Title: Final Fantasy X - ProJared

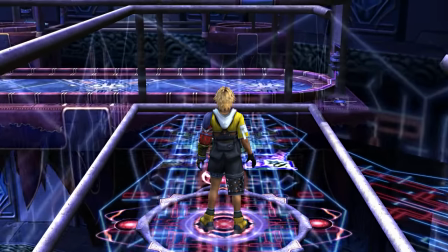12:19 Turns out, I was just a dumb kid who couldn't figure out anything originally. You know, the case with most games.
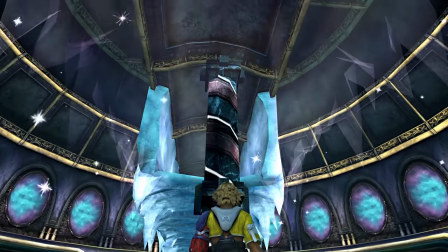12:23 I'm happy with the temple sections, since they do break up the pacing enough between travel, towns, and battle without being too numerous.
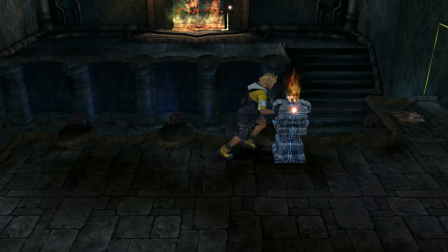12:30 They provide just enough of a breather and reignite my excitement to get back to fighting.
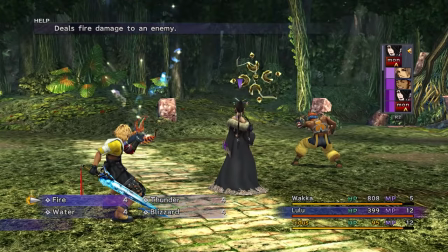12:35 Because let's face it, the real draw of the gameplay is the sphere grid and the fantastic turn-based battles. Honestly, this same system could be used in an all-new game today, and it would still be just as good. I'm shocked it hasn't been already. For as early 2000s as Final Fantasy X gets, its battle system and its sphere grid leveling system is as modern as it gets.
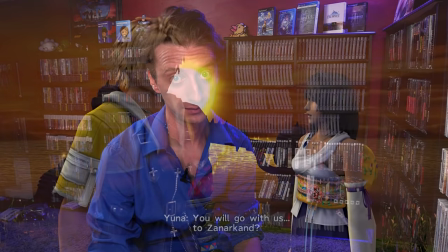12:58 Equally early 2000s is the presentation of it all.
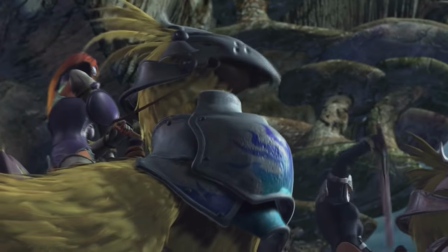13:01 The graphics are the definition of early PS2 title, though its mix of CG backgrounds and rendered scenery allows for some new and inventive camera angles.
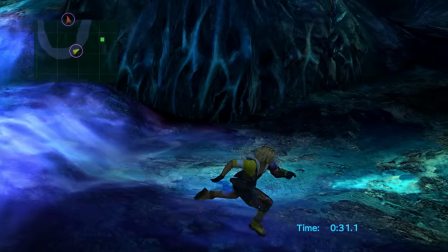13:09 The camera almost changes too much, honestly.
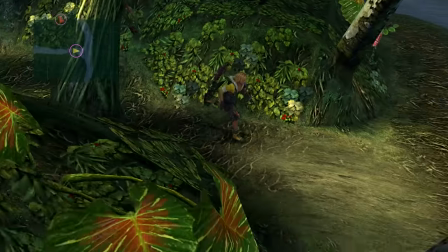13:11 In fact, I'm pretty sure the only reason it has the minimap up in the corner at all is to help the player keep going in the direction they intended between every single camera switch.
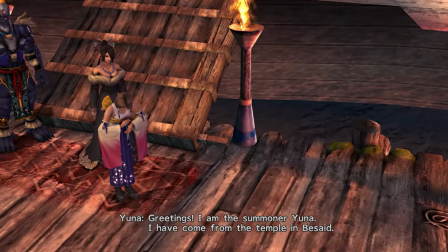13:19 Speaking of, I'm gonna point something out to you, and once you notice it, you'll never unsee it.
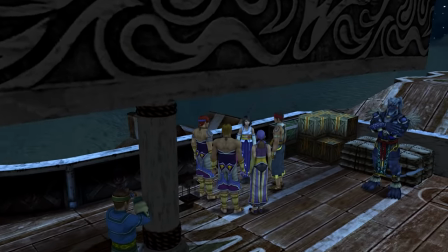13:23 During numerous cutscenes, when it changes angles, the previous shot will freeze on its final frame and crossfade into the next shot.
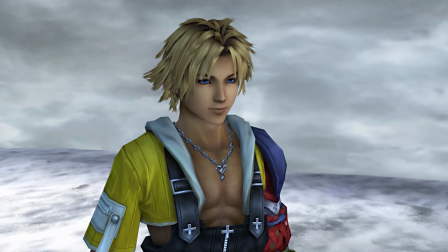13:32 This is entirely a stylistic choice, and personally, I can't stand it.
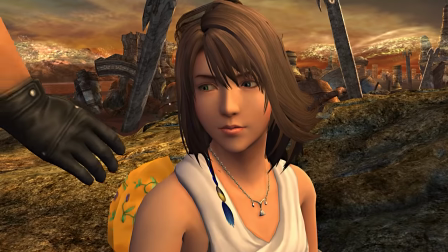13:36 It's obnoxious, it takes me out of the moment, and they're used in moments where it doesn't make sense and disrupts the attention of the viewer.
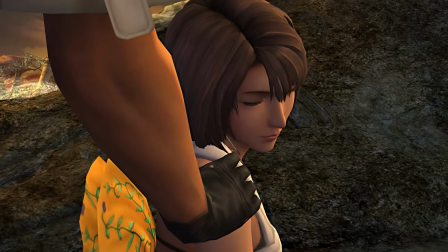13:43 Crossfades are used to depict a passage of time, and where they're used in the same scene but just to change angles,
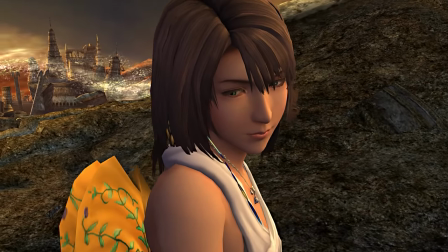13:48 it causes a visual distortion of the time and space that the scene itself takes place in.
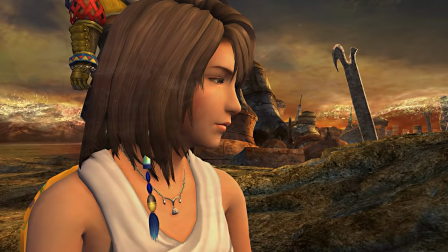13:53 Making them worse is that they're inconsistent. They'll show up when they shouldn't, and then not be used in cutscenes where it would make sense.
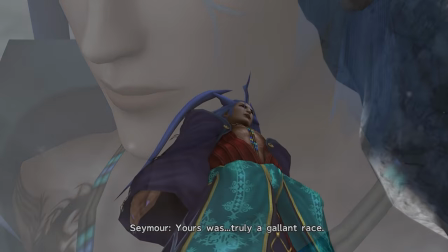13:59 Sometimes they crossfade for a full second or two. Sometimes it's only for like 10 frames. But also, like, why the freeze frame?
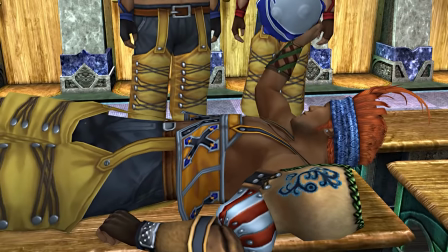14:06 I can't stand it. It drives me nuts. It's all I can see, and I keep being taken out of the scene as I internally ask myself, okay, why was that there?
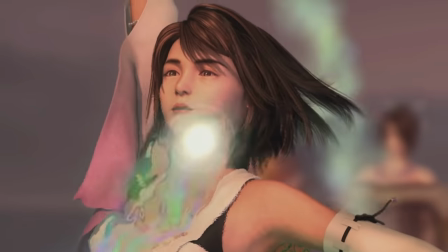14:13 Was it trying to tell me? Now, to be fair, it does work in some situations. For example, whenever Tidus is narrating and giving an internal monologue,
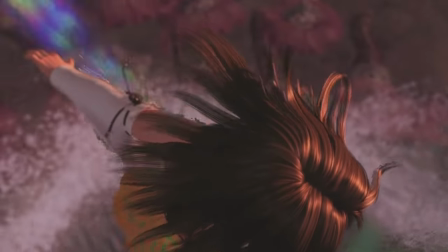14:21 that crossfade helps bring us into his thoughts and denote that he isn't entirely in the scene around him.
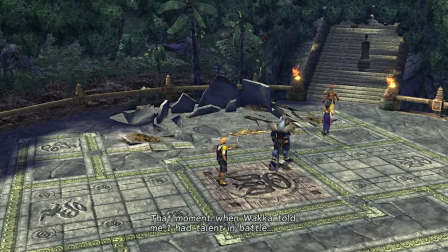14:27 He's in his head. I like it when it's used here. Otherwise, though, it irritates me to no end.
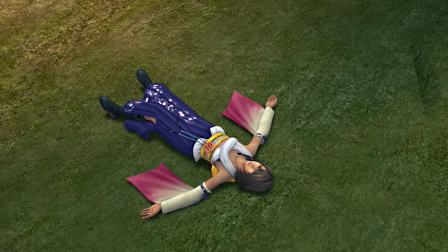14:32 If it doesn't bother you, great, I'm envious. To me, all I see is an outdated blemish that wasn't even a good idea to begin with. It's like someone discovered transitions for the first time in Windows Movie Maker and just shotgunned them out wherever they thought it would look the coolest. It's a skill, and it requires a trained eye for this kind of thing. And now that you know about it, it's all you'll ever see. Despite all that, the cutscenes are pretty good.
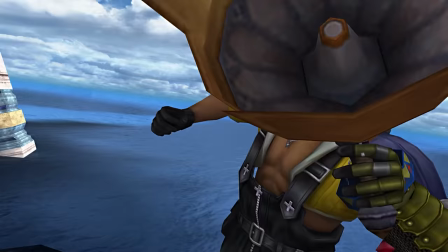14:59 Again, that early 2000s crustiness is still there,
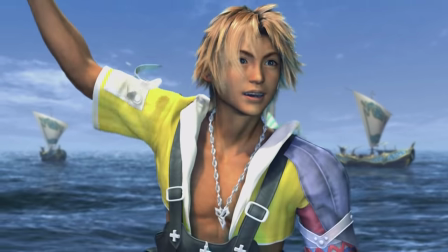15:02 But this presentation elevated Final Fantasy from a generally niche genre and series to the gold standard.
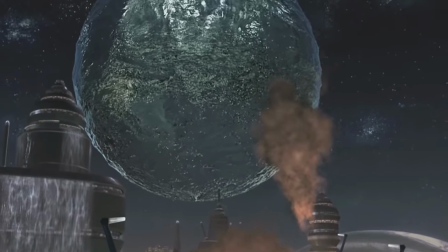15:08 Much like how Final Fantasy VII did, X further established the quality that people expected when it came to RPGs, or even most PlayStation 2 games.
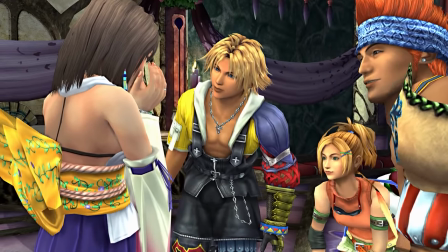15:16 All the mannerisms and movements are certainly a bit more stiff compared to today's standards, but no more over-the-top or anime-ish than current Final Fantasy games.
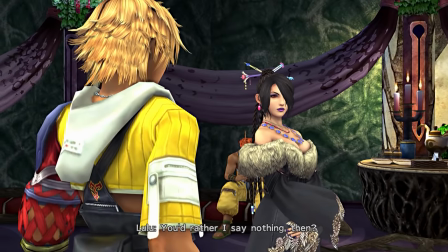15:27 Hey, whoa! I wanna go home!
The only notable rough spot is the lip-syncing, but quite frankly, that was a luxury for any game at that time.
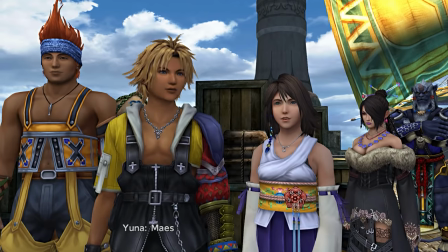15:35 Maybe it's just because I grew up with this and am completely used to it, but I am not bothered by these simple lip flaps.
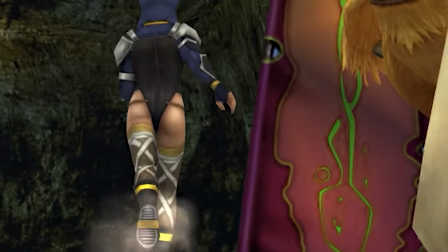15:40 I really don't see it as a detriment at all. I gotta ask though, what's with all the butt shots? Way too often the camera's very clearly focusing on someone's ass.
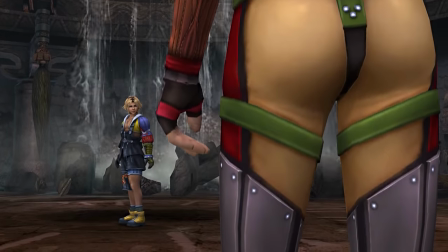15:48 I'm trying to pay attention to what they're saying and suddenly all I can see is ass, ass, ass, and Tidus.
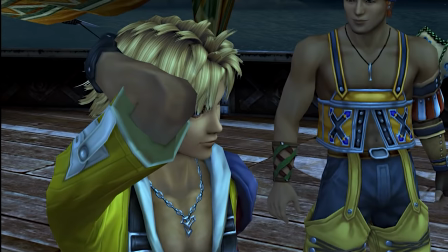15:54 Ass, ass, Tidus, Tidus, ass, and Tidus. Ass, Tidus, ass, and Tidus.
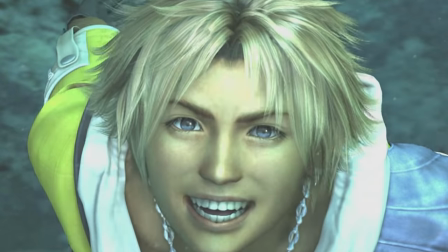16:01 Ass, ass, Tidus, Tidus, ass, and Tidus. This is thanks to very competent voice acting.
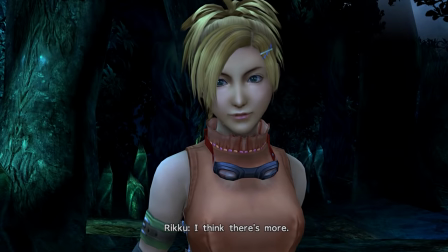16:07 Not excellent, but you can tell that it's all done by experienced actors who do a great job with what they're given.
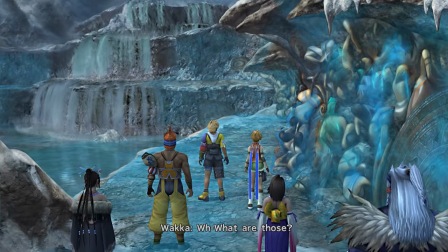16:13 I didn't feel any of the voice delivery itself necessarily impacted any given line in a meaningful way, or enhanced the emotion or subject matter behind it.
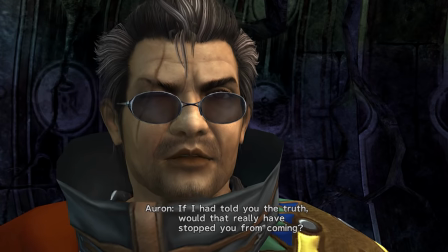16:20 It's more that the voices existing at all helped make any given scene feel more real. All right, let's talk about it.